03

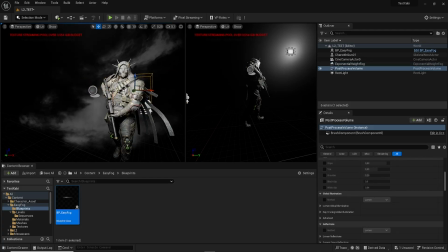11:49 something that I want to mention is
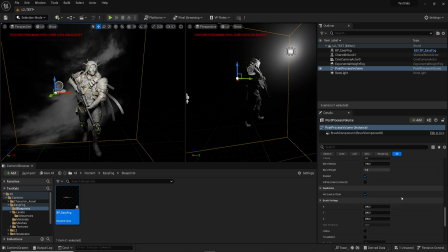11:52 regarding the post process volume is something that I'm adding right here because I want to give you the everything perspective, but it's something that can be also done just with the camera actor,
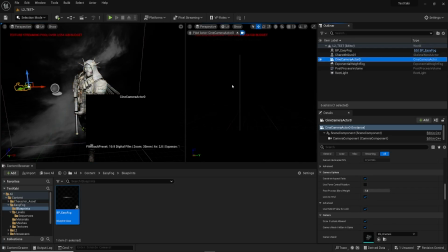12:10 okay.
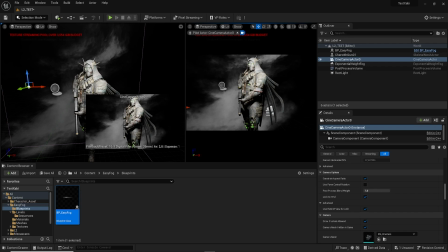12:12 But I want to show you later a bit of the post process volume, and that's what I'm including here. But you can use it just with the camera.
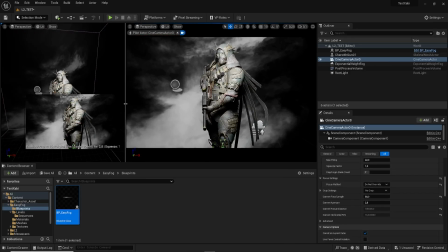12:26 So regarding the camera, normally I move between 35 and 80 millimeters
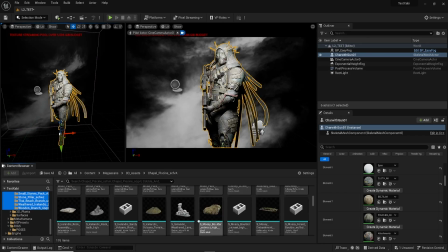12:37 because I'm normally into that with zebras and all that kind of thing.
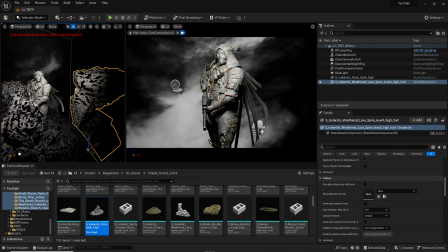12:43 Okay.
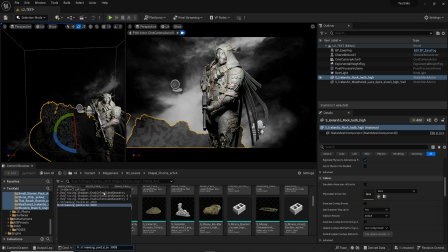12:47 And I think is the best part to
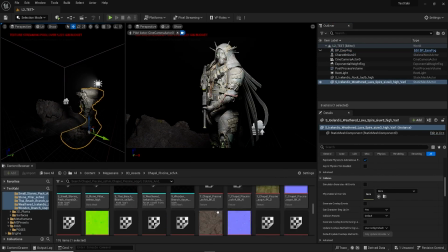12:54 the best way to for present the character. So as you can see right now, I'm placing Megascan assets,
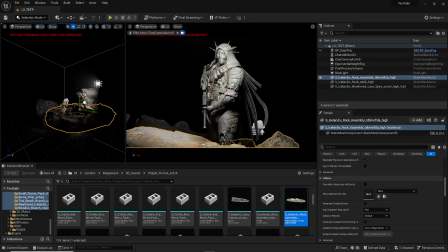13:03 just to generate some kind of ground
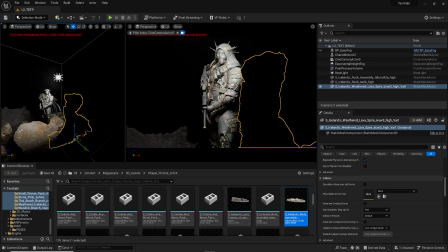13:09 background and all these in front parts that we saw in the picture,
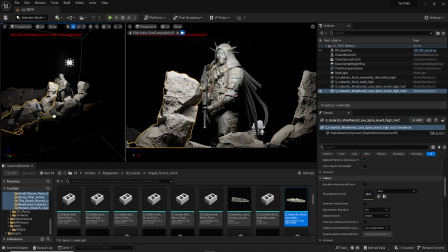13:19 and how these ones are going to be affecting the lighting and shadow.
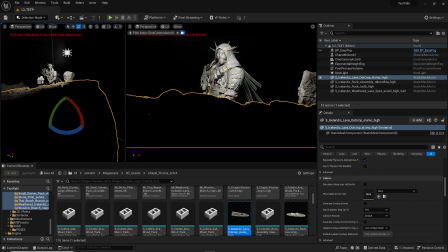13:25 Okay, it's not that much on the shadows because I'm not doing anything in front to generate a shadow,
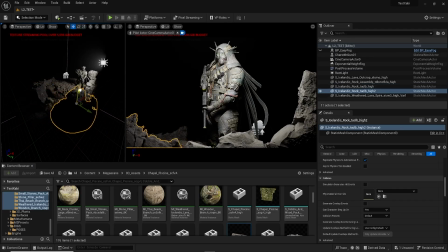13:35 uh but yet to the indirect light is going to be affecting and interacting with the reflection over the character.
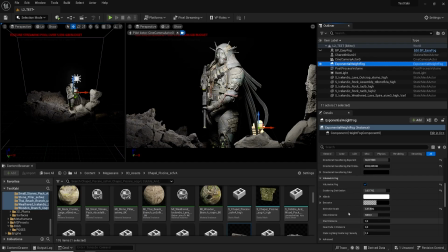13:48 Okay.
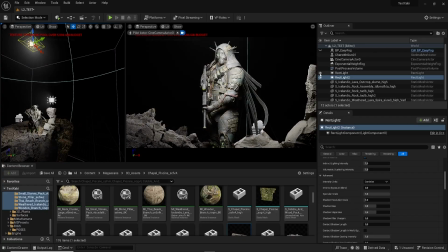13:54 So right now, uh taking a look at the picture,
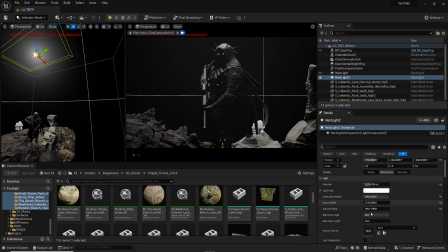14:01 I think is some kind of soft light coming from the top, and you can see that I'm putting not that much
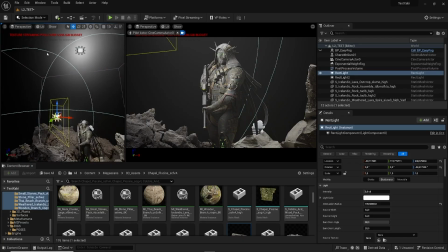14:12 light. I'm using more the volumetric fog to help me to illuminate the scene.
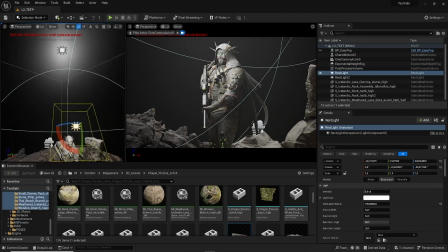14:21 And now I'm just putting a simple red light to get that focal point of the image of the character.
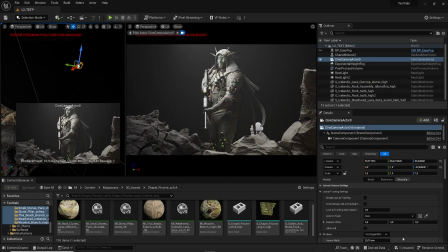14:30 Okay. And of course I'm taking some freedom over
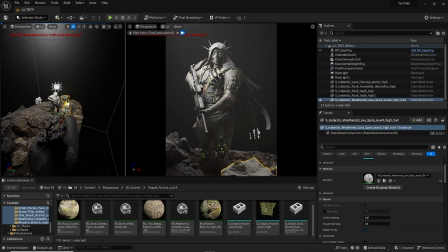14:42 the over the image, because it's not that character, and I don't have those red
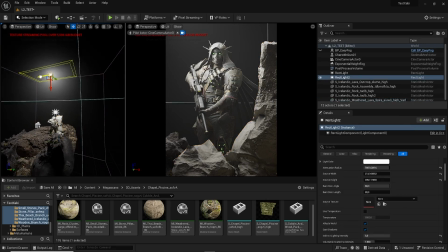14:53 characters around, so I have to try to be, creative in some kind of way.
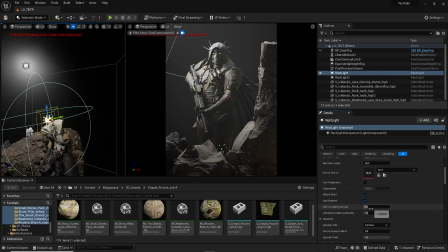15:01 Okay.
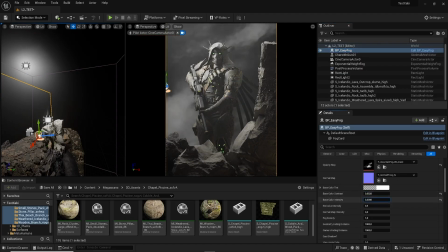15:10 So now that I'm using the exponential fog to generate like a soft light,
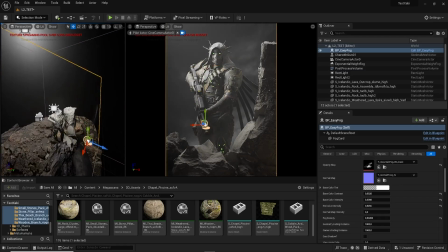15:18 and now I'm duplicating and using the file of soft the easy fog to create
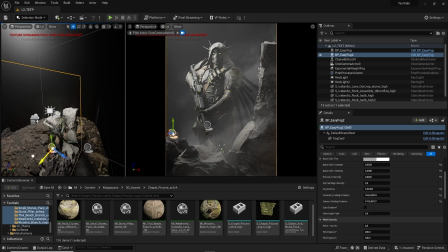15:26 some kind of blend between the fog and the character and the background. Okay. But of course trying to
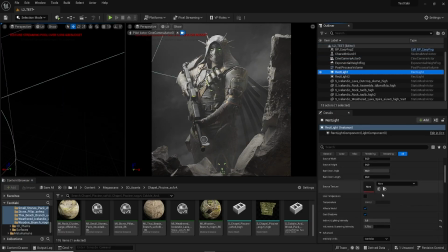15:38 make the character the principal of the scene, because I told you,
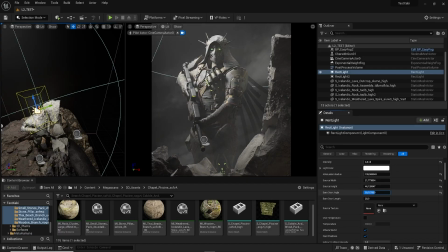15:42 we are presenting a character, we are not presenting an environment or nothing similar.
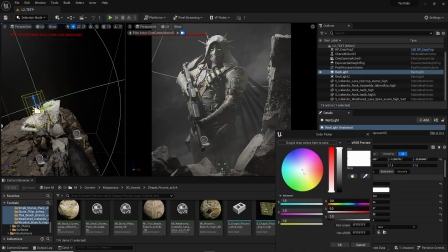15:47 So I'm going to blur everything and just put the focus on the character. Okay.
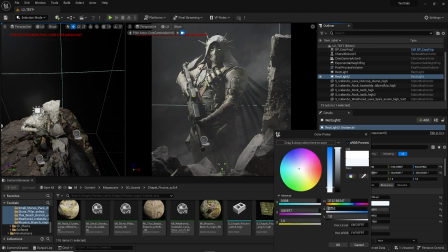15:55 And now you can see that I'm using the typical yellow and blue lights,
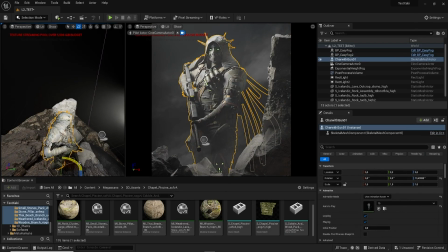16:03 nothing special, because I think in the picture there's some uh, yellows.
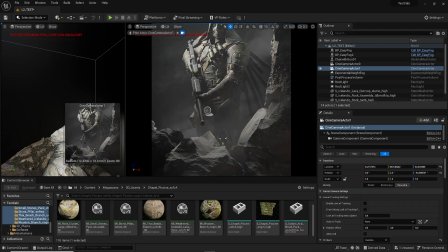16:12 Okay.
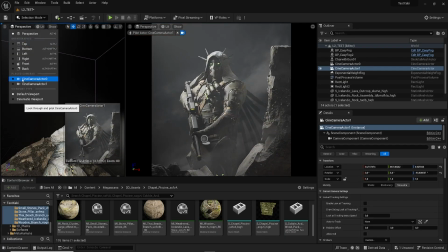16:15 But
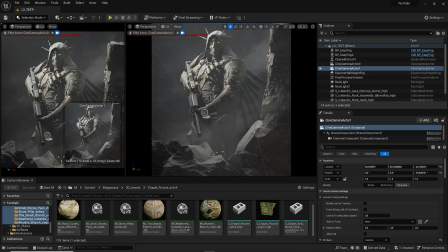16:20 it's just a little touch to make it work.
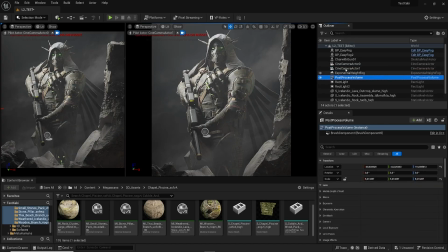16:23 And now I'm duplicating the camera to see if some different perspective is going to uh, work a little bit better. Okay, so now also making
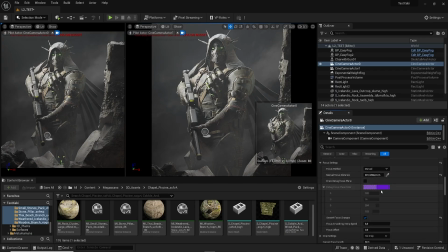16:45 the aperture of the camera work to exaggerate things a little bit,
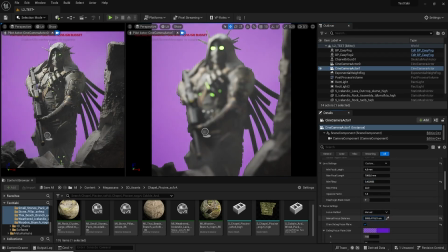17:00 and now make it the same with the right camera.
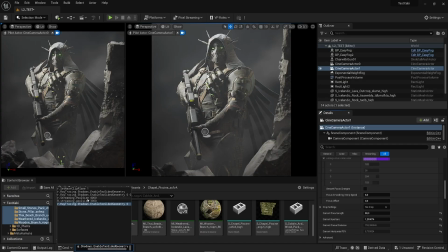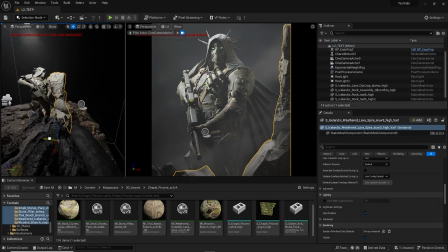17:12 So here I decided to go with the right camera because I think it's more, predominant for the character.
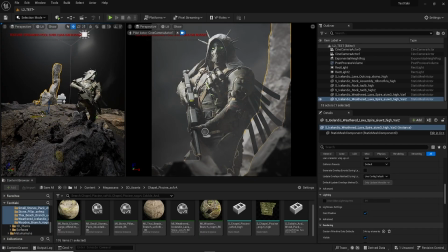17:19 And here is where I'm, trying to generate some kind of information behind, but again,
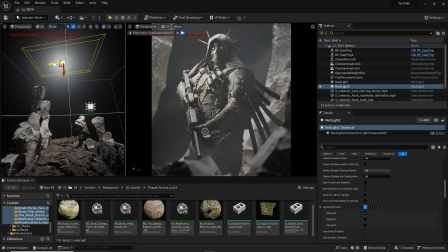17:25 to make it blurry, just to put the character in some place.
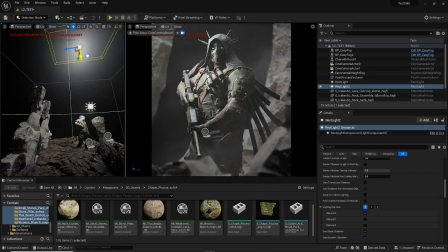17:31 Okay.
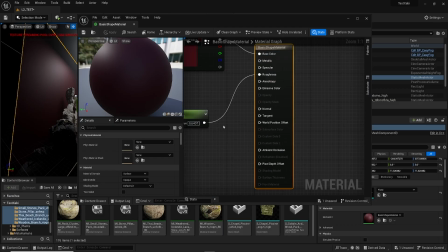17:36 Now I always, not always, but normally I add some kind of plane behind to have the control of
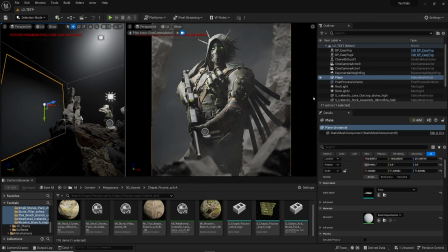17:45 the end of the color of the scene, just a little bit more, don't complicating everything,
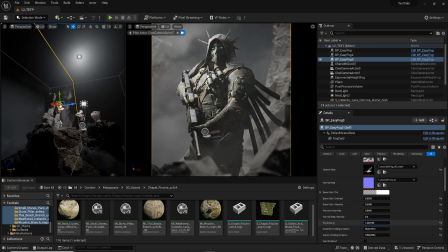17:51 and then again, duplicating the easy fog to have some kind of all the time blurring the scene to just focus on the character
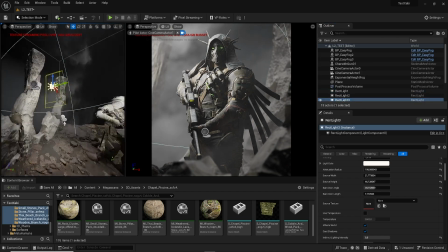18:09 and have something more or less cool to play with
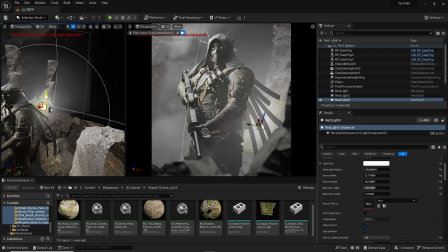18:13 it later with the post processing and with the final thing. And now here I'm adding a little bit of rim light.
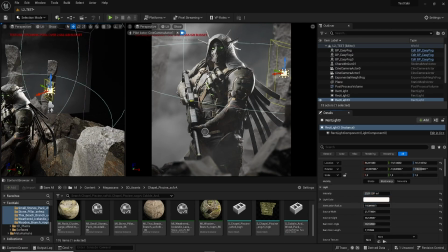18:21 Okay, just to have the all the silhouette of the character uh, added to the image.
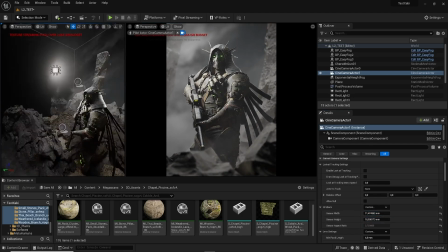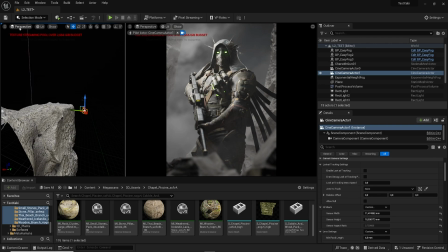18:38 And now it's time to go with the post processing.
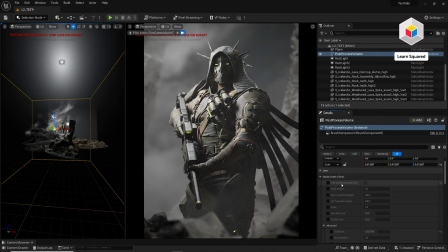18:44 Okay, now with the post process volume, we have a crazy amount of things to work with. Okay, we are going to just move a little bit here.
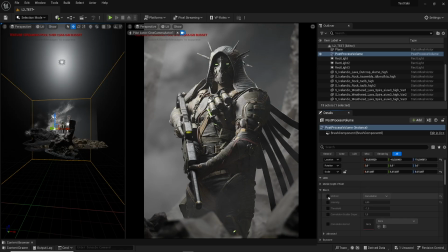18:58 The depth of field is controlled by the camera, but we can start to add things like the like bloom, for example, to all these emissives to have a little bit of extra.
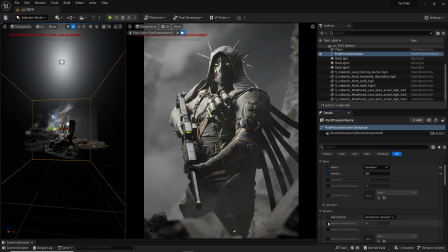19:14 I have here the exposure to add a little bit of, for example, 1.1. Okay, so there are a few things that are controlled by the camera, as I told you.
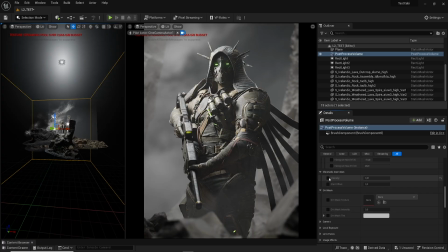19:34 But we have here a lot of things to work with. I prefer to do this always on Photoshop, but I think this is also a cool way to
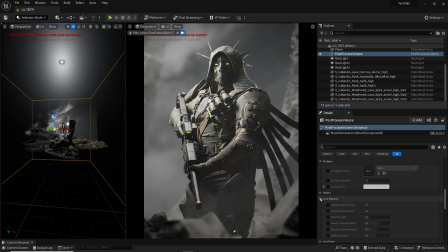19:53 to understand all of this. Okay. Shadow contrast scale.